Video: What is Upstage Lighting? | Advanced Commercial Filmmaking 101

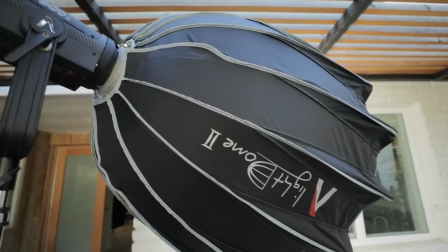So I put a 300X with a light dome too with the diffusion outside of that window.
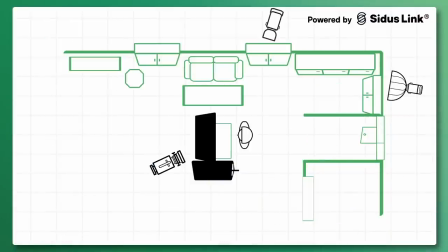It's nice having it outside of the window instead of inside the window,
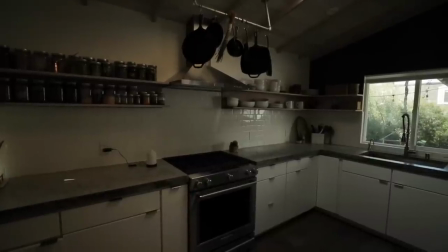even though we don't see it because one of the walls in the kitchen is tile and it's going to reflect the shape of that light dome in the tile.
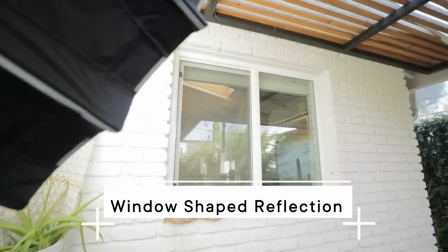Having it outside of the window you still get a reflection but now it's a window shaped reflection and I put that there to match the light spill
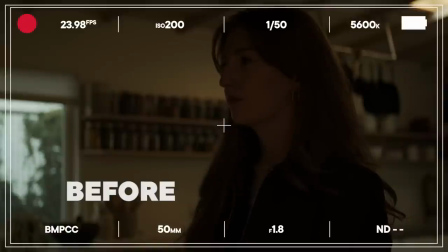on the left side of the subject to kind of create contrast between her dark shoulder and the kitchen.
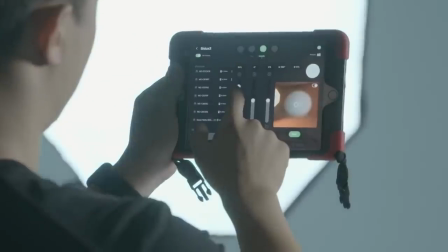So I dialed it to 4100 Kelvin using Sidus Link in order to balance with the daylight coming in.
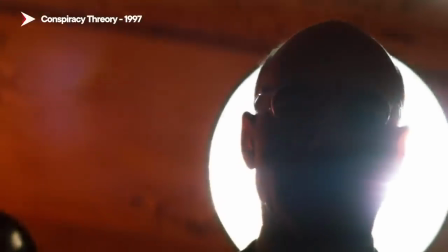As far as like popping subjects out from the background, a lot of people think you need to shoot a light at them in order to get that edge light to pop them out.
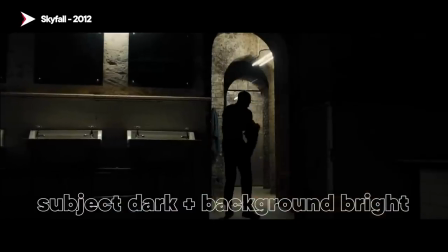But if you just keep the subject dark and the background bright or vice versa, subject bright, background dark, you're going to get great separation that way.
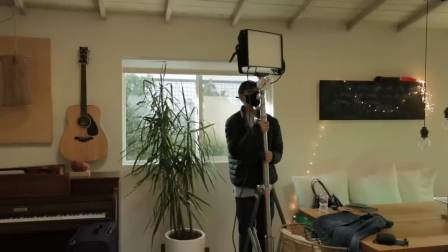You also had another light playing in the scene as sort of an augment to the window light, right? Yeah, so on the opposite side for her key light,
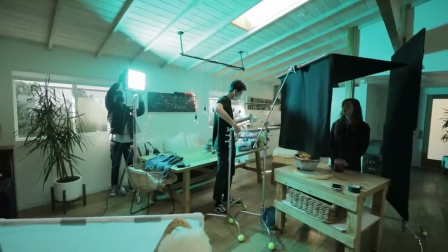I used a Nova panel P300C because I knew I could dial it to the same color temperature that I had for the 300X outside.
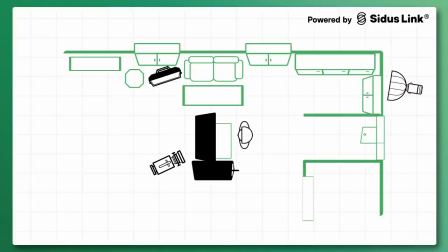And that went off camera left and we just aimed it straight at her and put up a frame.
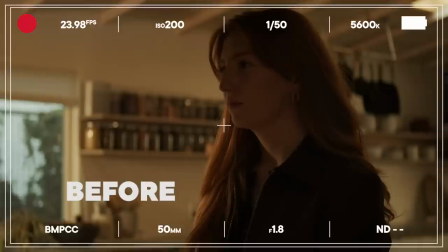It's actually the DIY frame we made a couple episodes back using as a diffusion frame. And that just softens the light but doesn't fill in her face too much.
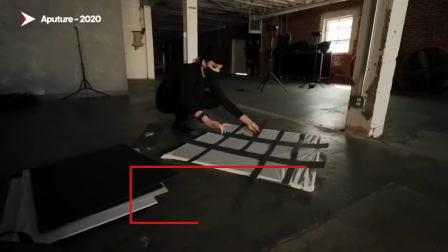I love that DIY frame. We also used it in the lighting for reflections episode. It really came in clutch. And of course, the product that you're selling is the candle, which actually gets lit mid-shot.
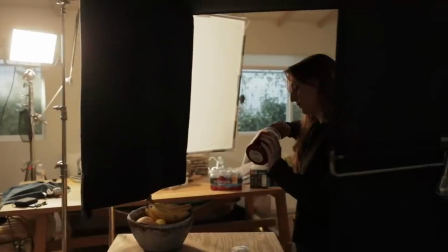When she brings the candle up and lights it, that produces a little bit more light on her face.
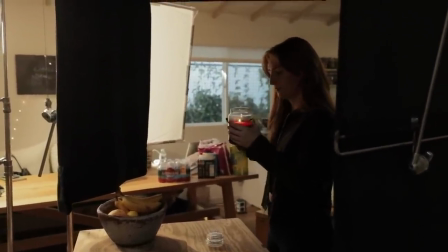What I liked about this shot is even though the level is down, you can still tell it's a daylight shot,
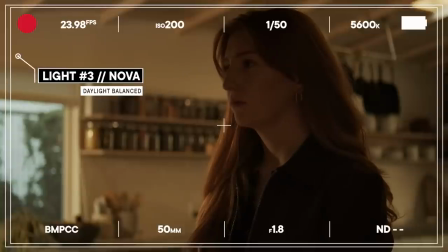but it still feels like cozy and warm and dark without it looking like it's nighttime.
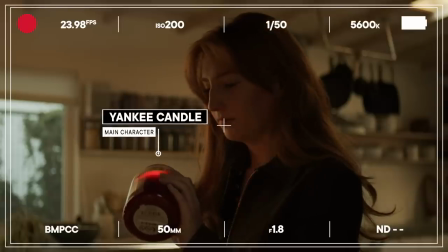And it really does point to the candle as being the star in the shot. Next, the sun was finally in the place you wanted for that establishing shot.
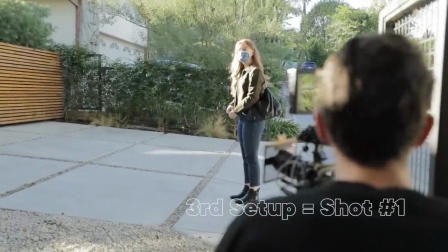Exactly. Yeah. So then we went outside and got the exterior shot real quick. At that point, the light was in the perfect place.
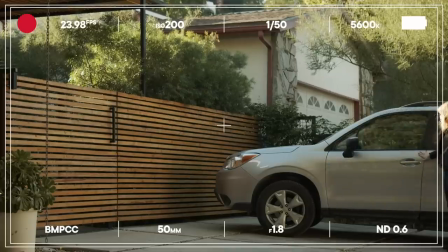We went around to the side of the house and shot from the side of her getting out of the car and walking through the front gate.
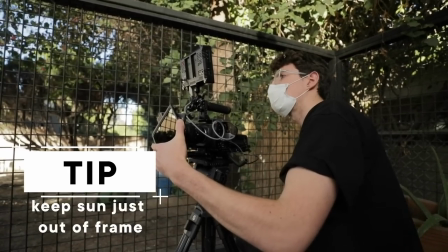And the sun, you want it to be just outside of frame. If you can block it with some part of the architecture.
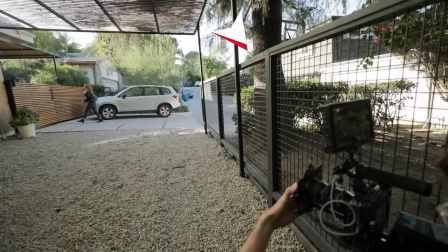There was like a wall coming off of the house.
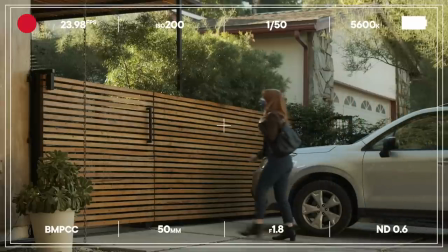So the point source is blocked but the light hits the subject beneath that so when she walks up there's just a great accent on the side of her face really brings your eyes to the subject and pops her out from the darker frame why is it important to block the actual sun from
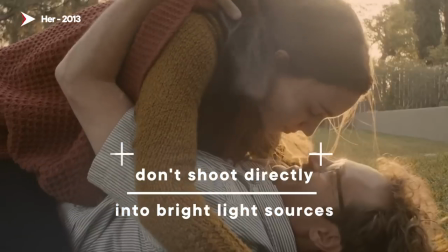being in the frame when you have a bright light source in your frame it's going to wash out the image because it's shooting light directly into the lens the sun is creating shadows on the ground if you just hide the camera in one of those shadows you're going to block a lot of
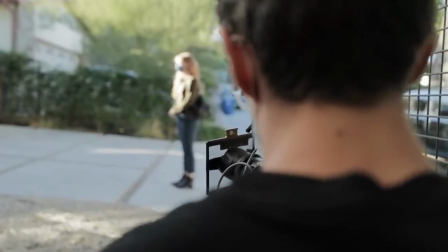that direct sun into the lens but you're still going to get the contrast of the scene shooting towards the sun. You also have to think about this in a commercial setting. It's a little bit simpler because you do have such a short shot.
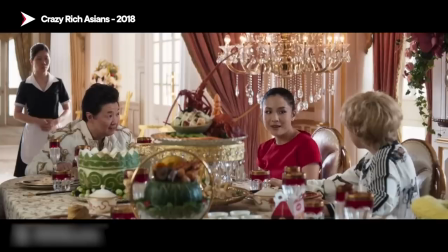If you're doing this for a conversation, for a narrative piece, the sun moves.
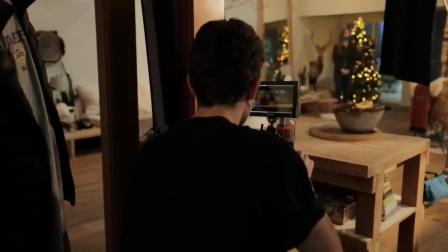So watch out. Lastly, you went inside for the money shot, the shot of the actual product,
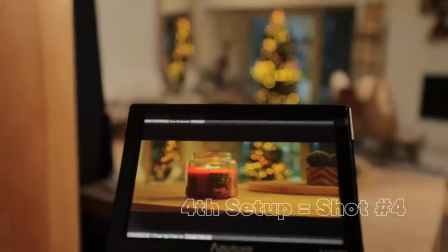and there was a little trick in there with the reflection from a mirror.